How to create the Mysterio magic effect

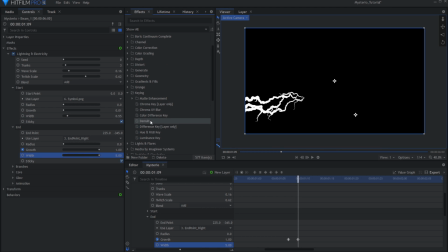We'll first remove the background by using a demult, then invert the alpha map. Now we're going to choke it by using the matte cleaner. In doing this, we now have the ability to make it as large a size as we please. Increase the smoothness to remove the jagged edges.
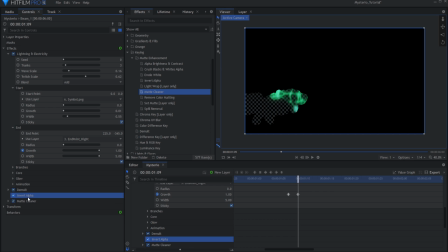We'll duplicate the invert effect and place it at the bottom of our effects.
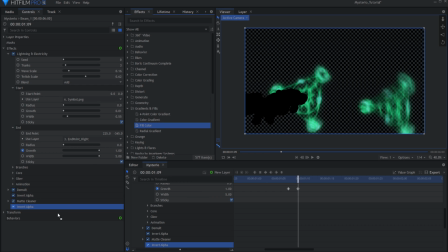Apply a fill color from the gradient and fill dropdown, and set it to the color of our beam. For some texture within the beam, let's apply a fractal noise from the Generate Effects tab.
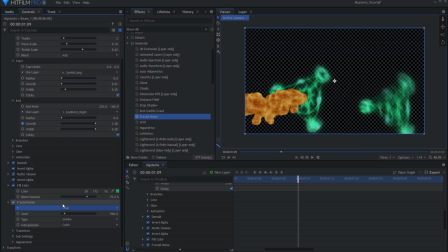I'll be using the Solar preset for this tutorial. Then set the Fractal Noise's blend mode to add. Now to make this look more like energy, we're going to start off with a basic heat distortion. just to break up those neat lines. And so far, our beam isn't looking like it's got much movement going on.
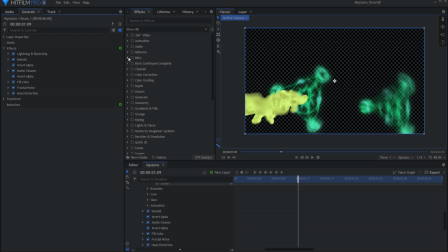So under blurs, grab a zoom blur and apply it to our beam. This is going to provide a nice motion blur, giving the impression it's whooshing past the camera. A positive number directs the blur towards the camera, while a negative pushes the blur towards the center frame.
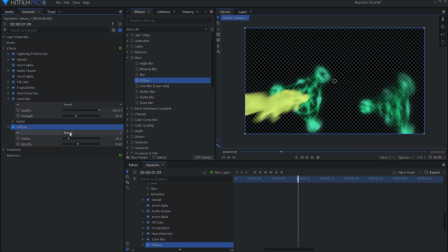Finally, I'm going to add a subtle diffuse and bring out more shadows and layers by applying curves.
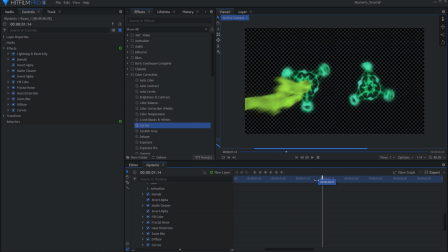Now we have the beam's core, let's move on to the small debris, for which we'll be using a particle simulator from the particle and simulation dropdown.
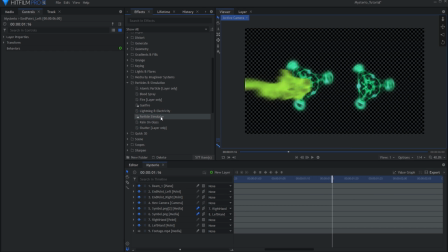No need to create a layer as this effect generates its own. First, attach the emitter to a layer that you're tracking to, then by using the blue circle guide as a reference, adjust the scale and radius till the emitter is roughly as big as your magical symbol.
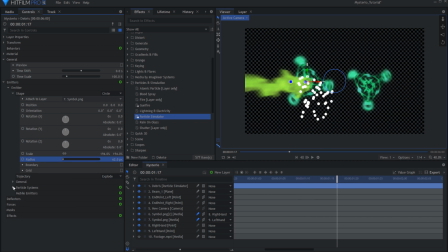Move into the particle system dropdown, and we'll start in the general settings first.
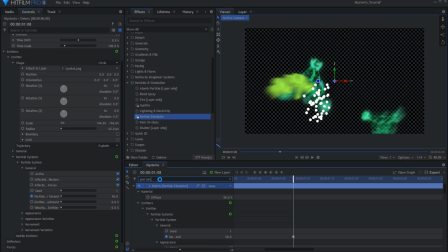If you're working on a burst like in my scene, then have the particles per second have a sudden increase before slowing down into a steady stream.
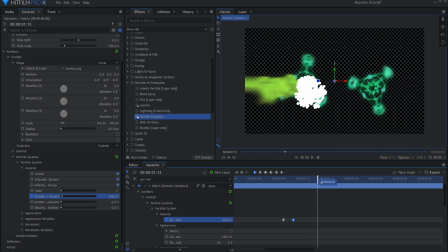Set the keyframe for the beginning of your particle system with a rise in particles on activation, then allow it to slow down over the course of the shot. Open the movement dropdown, and I'm going to adjust the particle scale and speed to be more subtle in my scene.
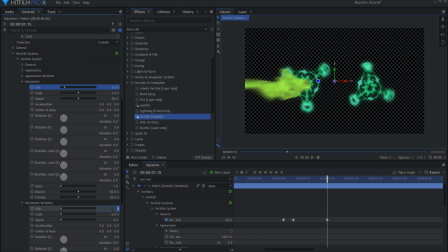Then in the dropdown below, I'll add some variety. By altering these values, we can create a less uniform particle system. Right now, these particles are just emitting and they're just going everywhere. We need to apply a force in order to direct them.
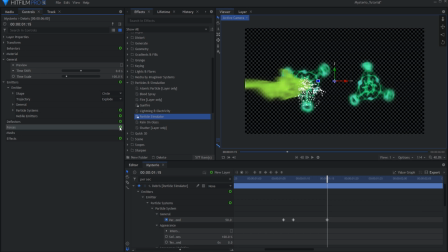Add a force by selecting the green plus symbol beside force. With our beam, we'll keep this type directional, increasing the strength level, and then by using the dials, I'll rotate the force in the same direction as my beam.
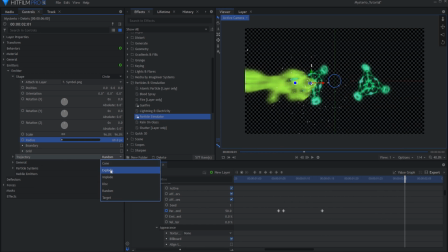Adjust these settings so you have something that's fitting with your Mysterio mist beam. Mysterio mist, that has a ring to it. To keep things simple, I'll use a tint to match it to the colour of my symbol,
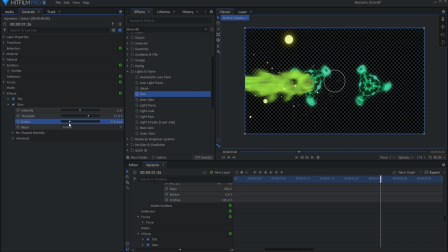and then apply a glow and another zoom blur in order for it to be consistent with the design of the beam. Now with this effect set on one side, duplicate each of the layers and adjust the parent to the opposite hand if you're using both hands, or you're an octopus and have 8.
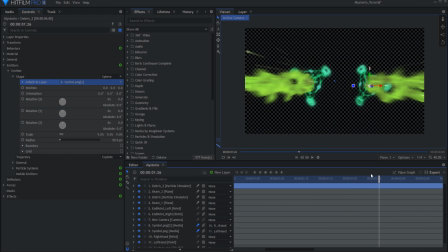With the effects set, all we need to do is the main compositing. You could go into each layer, but I would like to adjust the effect as a whole.
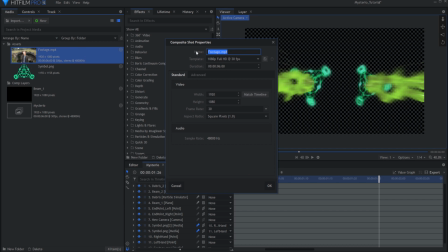To do this, I'll get my footage and make a new composite shot from it. Then I'll drag the old composite into this layer.
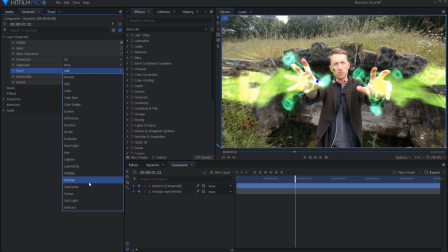Now I can go into the layer values and set the blend to the entire effect. For additional touches, I'm also going to add a glow for some intensity, adjusting the colour with a hue shift to look more like the one in the final film, followed by a gleam.
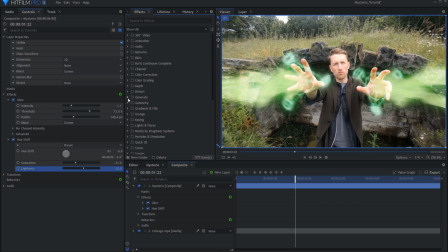The last thing to tie this all together with my footage is a small flicker on the subject's body.
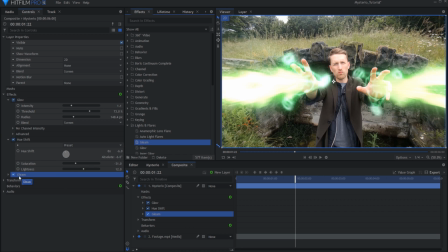We have made something that emits some form of light, so we need to take that into consideration. To do this, go to the new layer icon and select New Grade Layer, calling this Flicker.
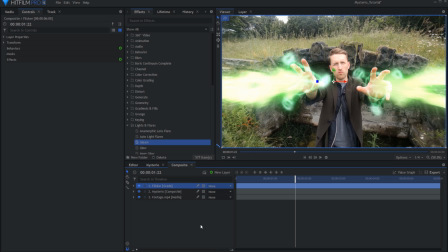With this selected, mask around your subject, go into the Fill and Gradient drop-down in the effects window and apply a fill color, matching it to the color of your illusion.